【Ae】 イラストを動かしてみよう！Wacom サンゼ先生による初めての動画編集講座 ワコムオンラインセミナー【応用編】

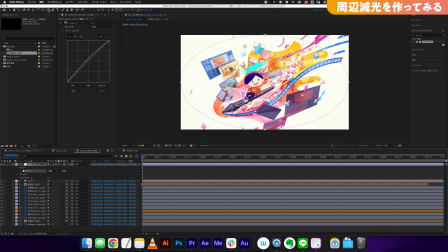この調整レイヤーにマスク先ほどね楕円ツールでマスクを作成したのでこれを反転としますそうするとマスクが反転してちょっと分かりやすくこっちを落としますね
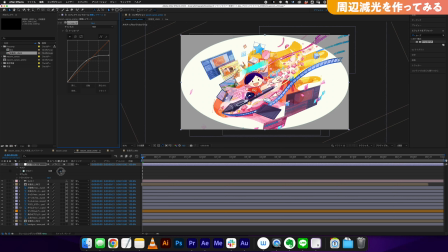ギュッとやるとマスクがですねここで反転しているのが分かるかと思いますで周辺原稿させたいのでちょっとこうねハイの部分明るい部分を落としますとでそれに対してまだここ輪郭がくっきりしているのでぼかしましょうFですねFって押すとこのフェザーのFです
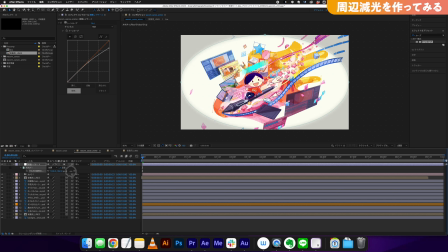マスクの境界線を柔らかくすることができますこんな感じギュッと上げていくと周りがちょっとぼやけて暗くなるといった感じになりますこうすると少しだけ画面全体に立体感というか少し奥行き感グラデーションが生まれるのが分かるかと思います
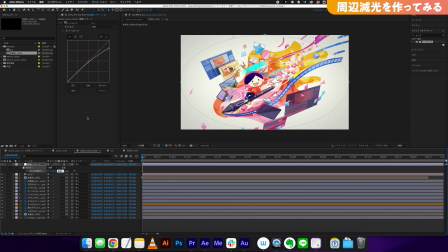ちょっとねボケ幅はなるべく大きくした方がいいと思うので500ぐらいにしておきましょうこういうのもねちょっとあまりにもこうやりすぎるとちょっといやらしいというかやりすぎになっちゃうんで本当に明るい部分少し抑える程度でいいかなと思います
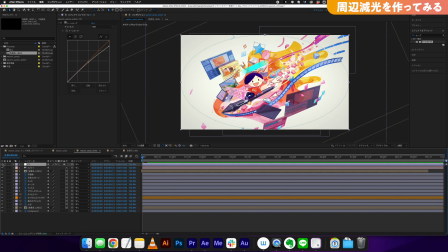からこれレイヤーの名前もねちょっと自分で分かりやすい名前をつけておくのがポイントですねはいこんな感じですちなみにもう一個ちょっとイラスト描く方からすると楽しい機能があって
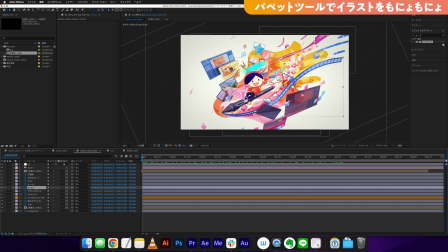このパペットツールですねパペットツールっていうのはこのイラスト自体に点を打ってですねそれをモニョモニョと動かすことができますこれに関してはちょっとイラストが崩れてしまうのでかなり好みは分かれてしまうのでお好みに合わせてというところにはなるんですが
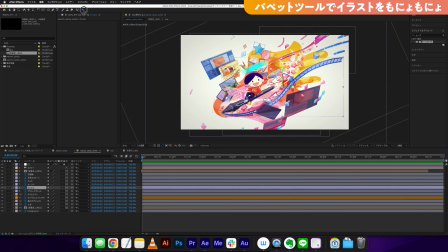この動かしたいレイヤー選択した状態ででここですねこの上の方にパペットピンという機能があります
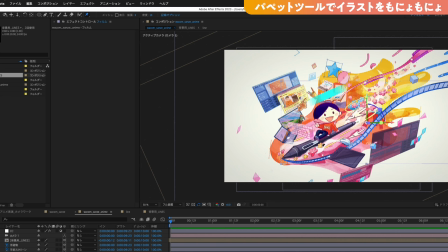これでパペットピンを選択した状態でちょっとこのフィルムだけ表示させますね
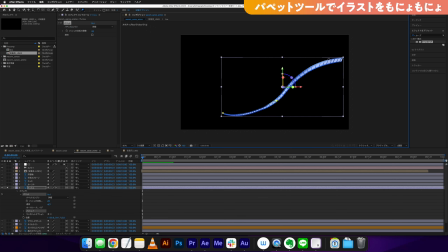このソロビューでフィルムだけ表示させてこんな感じで点点点3つぐらい打ちましょうかそうするとこういう感じで点に合わせてグニグニと動かすことができます近くに打ちすぎたなZで戻ってこの辺りにしますね
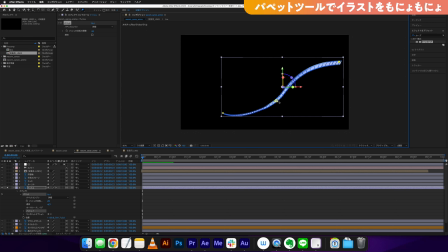はいいい感じですね端っこと端っこ真ん中端っこみたいな感じですかねこんな感じこうすると例えばキャラクターの髪の毛がなびくようなアニメーションであったり何でしょうね木々が揺らめくようなアニメーションを簡単に作ることができますで今ピンを打ったのでこれをアニメーションさせてみましょう
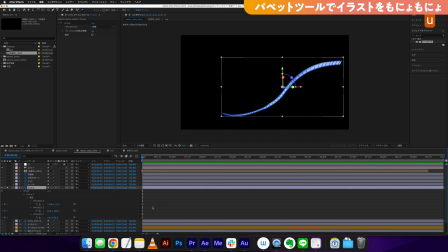レイヤーを選択した状態でキーボードのUを押しますUを押すとこのキーフレームが打たれているレイヤーがパラメーターがですね自動的に表示されますユーズキーフレームの略なんですがこういう感じで表示されますパペットツールはピンを打った段階で自動的にキーフレームが打たれてしまうので
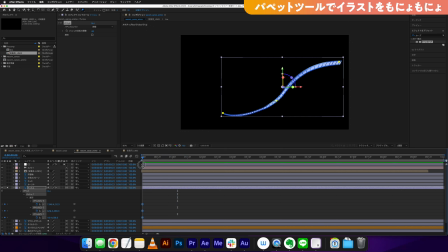その特性を利用しますこんな感じですねでは下の方にちょっと選択ツールでこんな感じでちょっとうねらせてみましょうかこうねはいいい感じですね
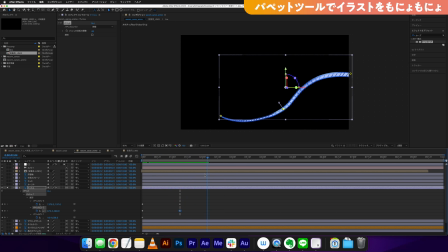こうもにょっと下にたわんでいるような動きになりましたでここのですね元のポジションを選択してV元のポジションを選択してVこんな感じでやっておくと
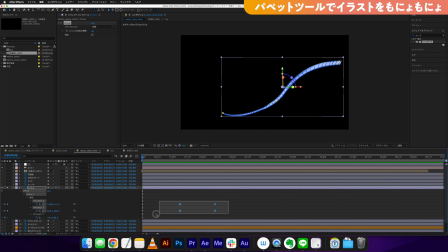はいこんな感じで行ったり来たりでこううねうねしてるような雰囲気ができますでキーフレーム選択してオルトキーですねオルトキーオプションキー押しながらドラッグするとこのアニメーションの間隔も調整できますと
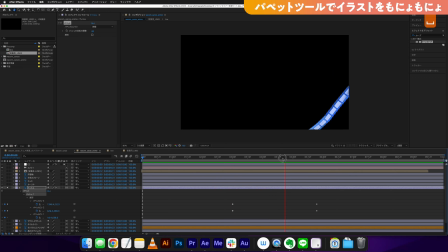このね先端はちょっとそのペン先にくっついててほしいという兼ね合いがあるので
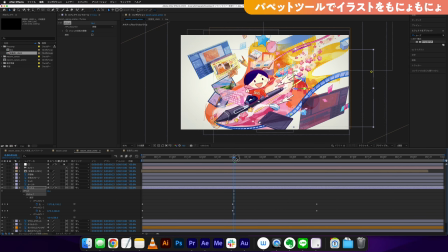アニメーションさせませんでしたそこうするとなんかちょっとこう
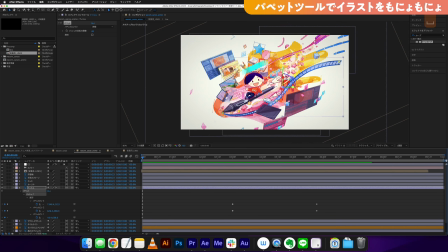このレイヤーがこうたわんでく空気というかちょっと風を感じるような雰囲気が出てきました
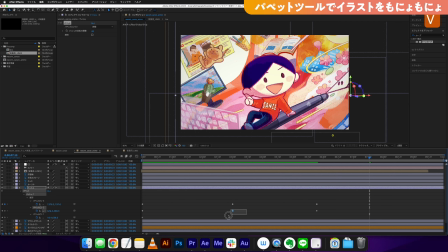まぁちょっと猫の動きに関してはぜひ皆さんお好みで調整していただけたらと思うん ですがまぁ行ったり来たりで2回繰り返しましょうか
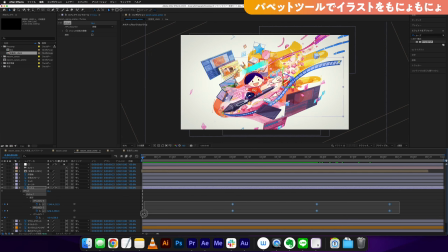こんな感じで でキーフレームはまあおなじみのイージーイーズで f 9を押して滑らかにしておきましょう
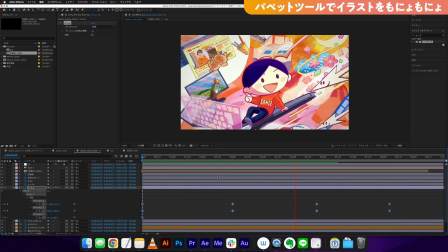いいじゃないですかちょっとこうねペン先から出てるような空気感が出てきました
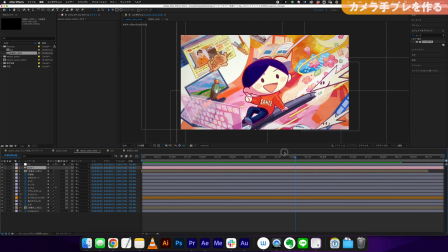最後さらにちょっとカメラの味付けというかテクニックになりますこれもまたお好みにはなるんですがこのねカメラが手ぶれしていると実際のカメラで動画を撮影しているかのような臨場感が生まれてきます
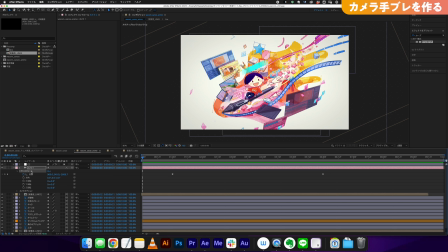これに関してはちょっとですねエクスプレッションというちょっとプログラムに似たようなものを使いますちょっとねプログラムと聞くとですね少し苦手意識ある方いらっしゃるかもしれませんが大丈夫ですそこまで難しくないので一旦はですねその仕組みを理解するってこと大事なんですが
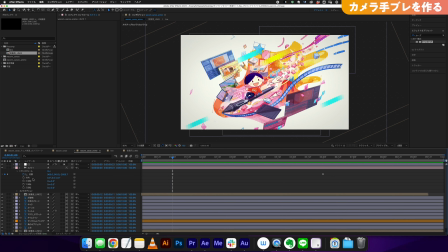まずはやってみた感動の方を得てほしいのでサクッと説明したいと思います詳しくはですね私30のアフターエフェクト本で詳しく解説しておりますので興味ある方はぜひ30本の方をチェックしていただけたらと思います
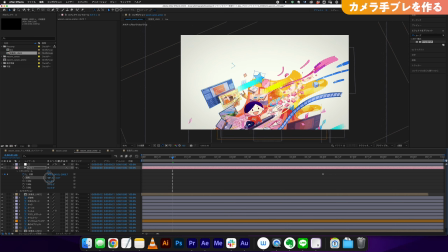この方向という部分ですねカメラの方向これは何かというとですね
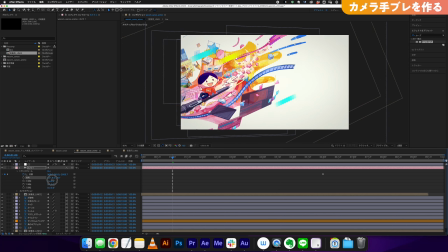カメラの向きですねここに対して自動的にグリグリと動くような動きが入ると
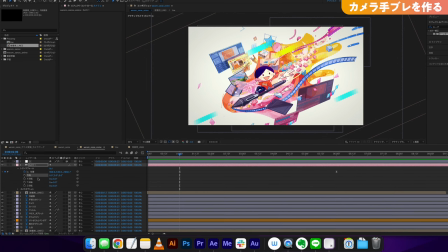少しですね手持ちで持ったような動きができるということですやっていきたいと思いますエクスプレッションを適用するには
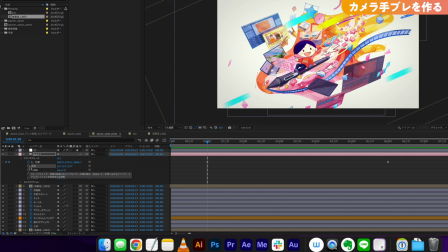このキーフレームのボタンをAltキーもしくはオプションキーを押しながらクリックしますそうするとこんな感じでエクスプレッションの記述モードに入りますそうすると簡単なですね数式でキーフレームを管理することができるので
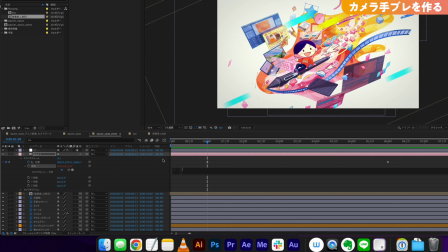やっていきたいと思いますここにもともと入力されているものはデリートしてウィグルというエクスプレッションを適用しますウィグルまで打つとありがたいことにサジェストされるのでウィグルとこれを選択してエンターを押しますこの中に2つの数字を入れます意味合いとしては
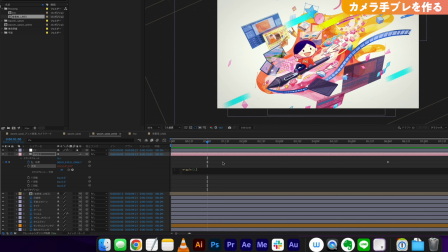ちょっと1回入れますね2カンマ2と打ちますそうするとどうなるか1回今ちょっと分かりやすくやってみたんですが
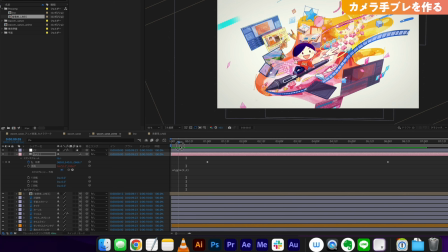これはですね1秒間に2回2の幅でこの数値をランダムにするよという意味になりますちょっと1秒間に2回だと多いので揺れすぎなので0.5とかにしておきましょうか1秒間に20.
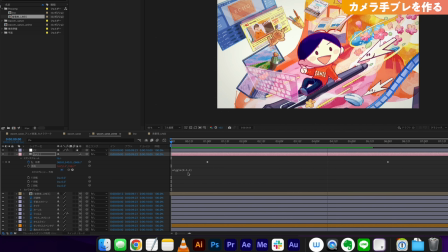5回要は2秒に1回2の幅で
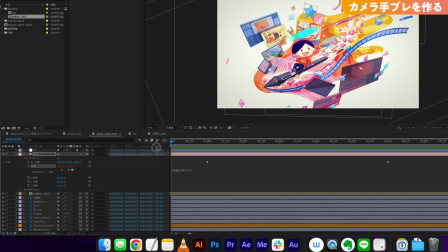動かすよという意味になりますねこうするとちょっとですねカメラの軸が
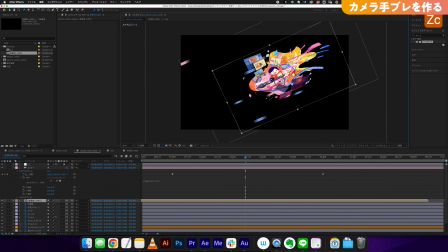カスタムイビューで見てみるとわかりやすいんですがこのカメラですねカメラがですね
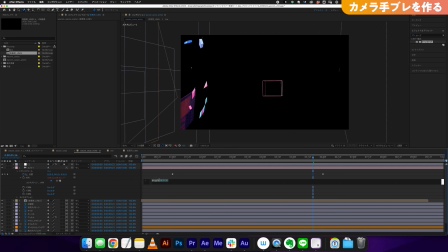一回わかりやすくやってみると 一回ちょっとわかりやすく数値を50とかにしますねそうするとこうカメラがこう今わかりますかねこうグリグリグリとこう
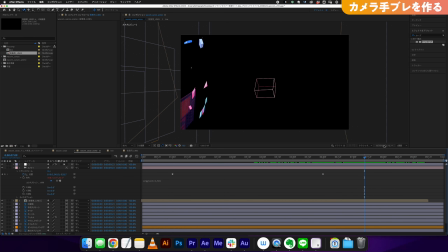うねりながら進んでいくみたいな動きができます実際こんなんで撮ったらもうヘッポコカメラマンかよって話なんですけど
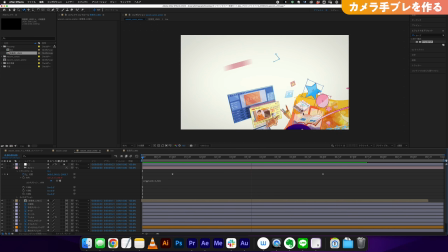うわーうわー躍動感はあるけど見づらいっていう状態になるんで
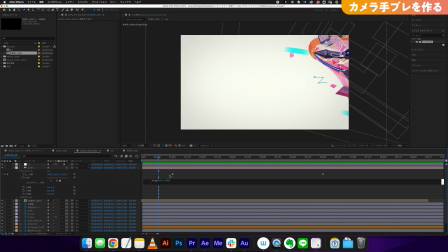1秒間50の幅で動いちゃうとさすがにまずいんでまあ繊細なところで2度ぐらい角度が2度ぐらい動くと
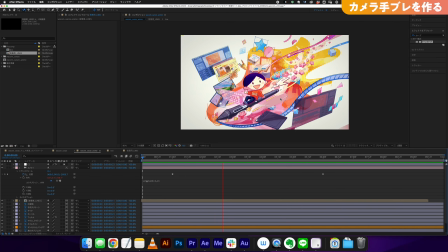ちょっとまあ現実的なカメラの手ブレ感っていうところに落ち着くんじゃないかなと思います
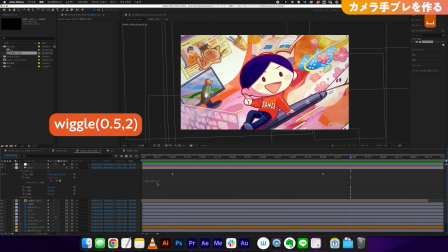ちょっと難しいって感じる方多いかとは思うんですがこのWiggle0.5カンマ2カッコ閉じるってところだけちょっとね覚えておいていただければ
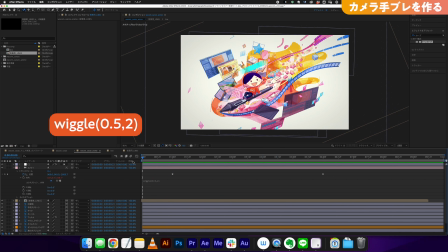これ入力するだけでこの動き作れるようになりますのでちょっとやってみたいなとか自分の作ったアニメーションに手ブレ感つけてみたいな
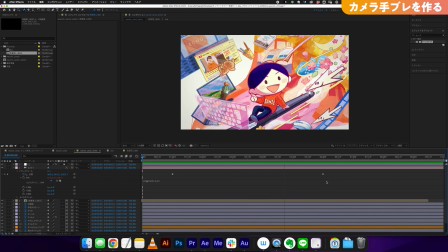なんていう方はぜひトライしていただくと素敵な映像になるのかなと思います
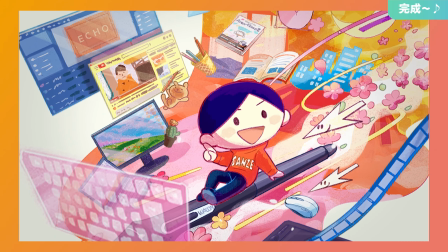はいということで今回の応用編のアニメーションのチュートリアルとしてはこれで以上になります
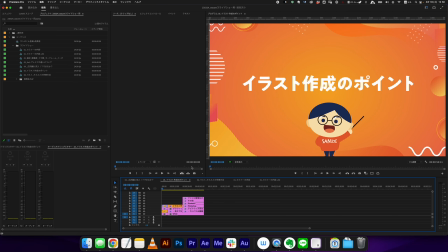最後にちょっとイラスト作成のポイントもですね改めてご紹介したいと思いますイラスト作成のポイントです
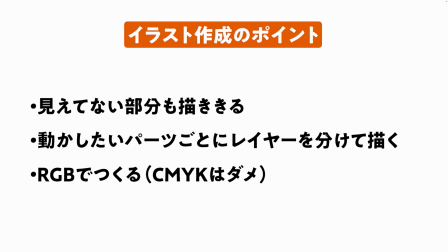まずイラストを描かれる方普段のイラストの描き方とちょっと変わるかと思いますというのは基礎編でもご紹介しましたがアニメーションさせるってことは要はノリシロが生まれてしまうということになるので